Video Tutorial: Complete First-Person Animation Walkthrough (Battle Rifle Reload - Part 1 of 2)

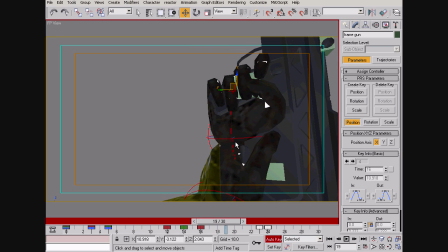12:24 Maybe that would work later, but I think we still sort of need a little bit of bounce.
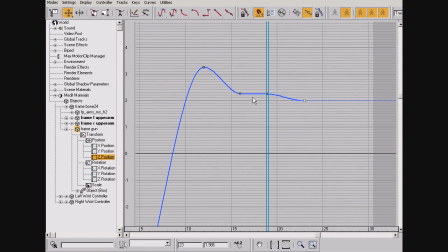12:32 Let's go into the curve editor. This is a very good tool.
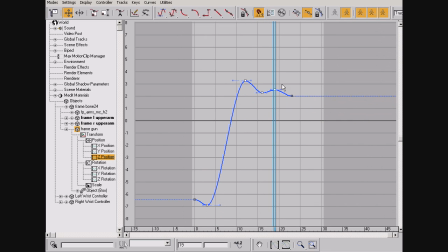12:40 I talk about it a lot in annotations and in my other narration videos.
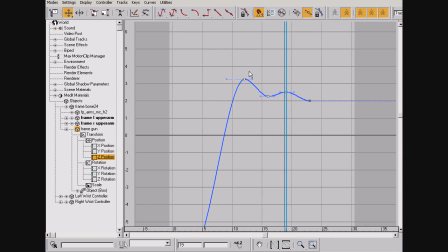12:48 If you do not use this tool, please start using it.
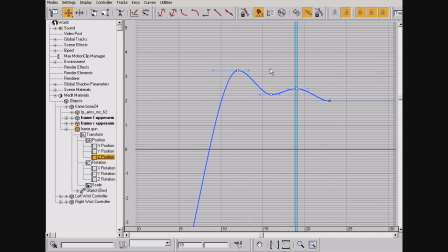12:54 I'd say it's a fundamental part of being able to control your animations and control your end product. I don't really know why I changed the interpolation here, but we'll get into that later.
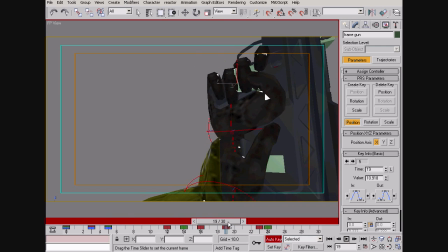13:09 That doesn't look good.
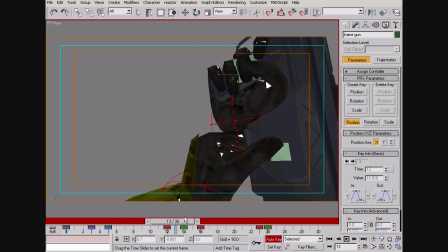13:13 Maybe the bounce could be more of a rotational thing, while the position
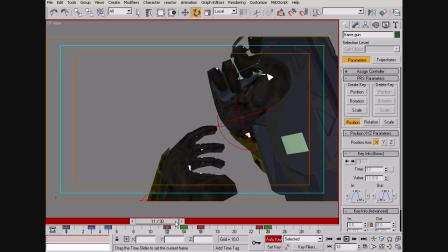13:24 keeps going in the general direction that it's going.
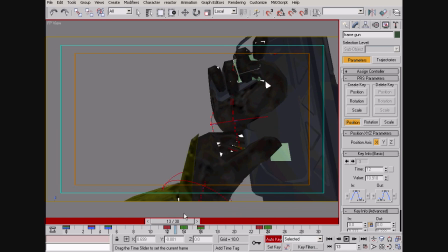13:34 And now it's sort of like the magazine is being tugged at.
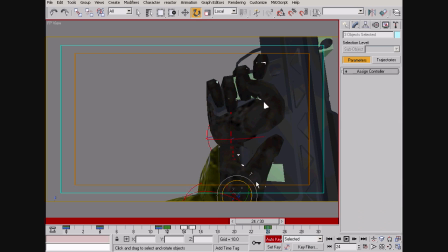Let's see. Now the thumb, maybe I should reverse these keyframes actually,
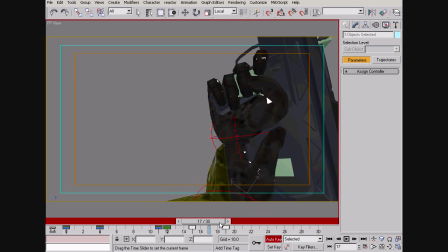13:59 because the thumb seems to sort of be opening up there when it should probably be closing. But even that, I don't know.
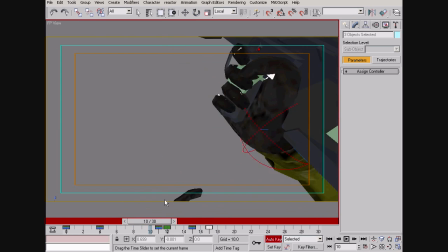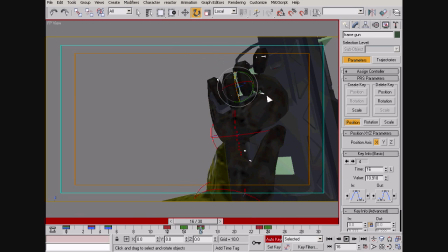14:16 Now that bounce still doesn't really look that good. Maybe I'll just move this up closer.
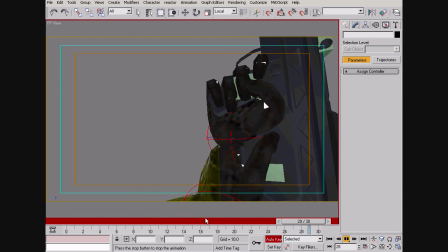I could still have some bounce if I make the gun jerk up in that direction when the magazine gets pulled out. I guess let's see if we can make that happen.
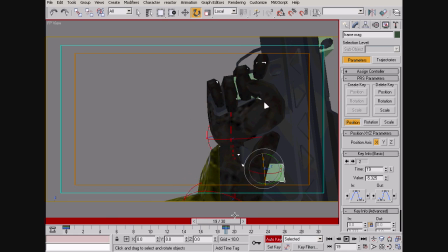14:51 Alright, so we've got our two keyframes here that keep the magazine in place, and let's move it out. So like I said earlier, we're going to local position and just take it out like that.
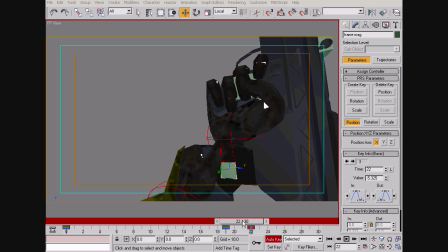15:09 Wow. Yeah, okay, so
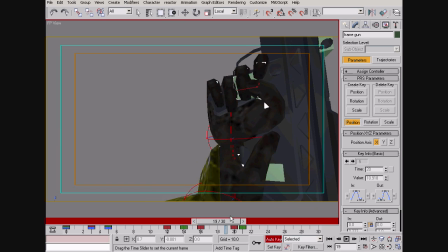15:14 the gun should definitely respond to the magazine being pulled out, because that's what guns do.
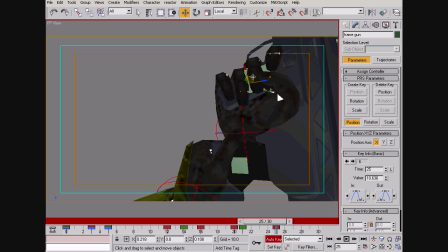15:22 Again, we're in local, still gonna have this be on local transformation, position, whatever, local movement.
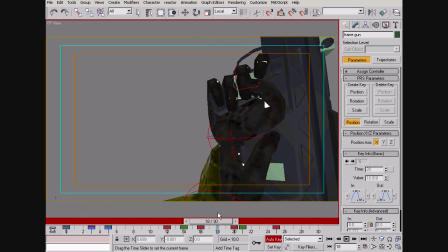15:33 All right, just so it all stays on the same axis.
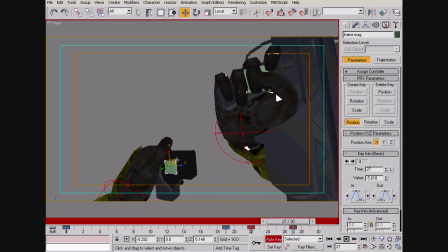15:41 All right, so now the magazine will just be completely out of the way. The hand will bring it down here out of the frame
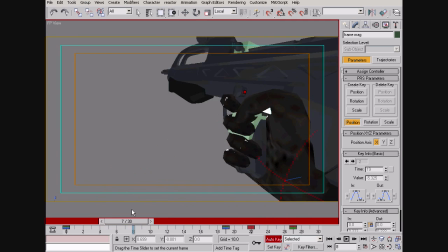15:57 where it's going to sit for a while.
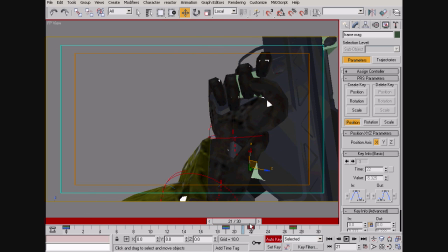16:01 It's probably a little bit too fast. And we're going to want some rotational response too.
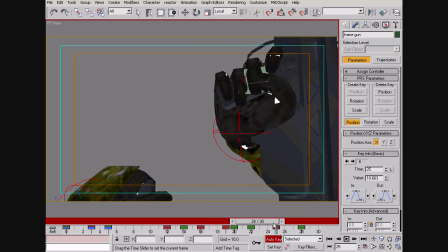16:18 Let's see, does that
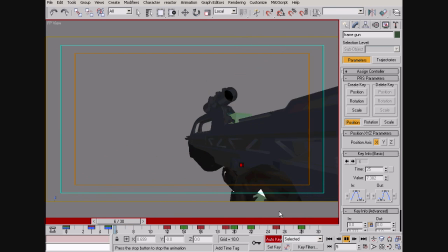16:23 look okay?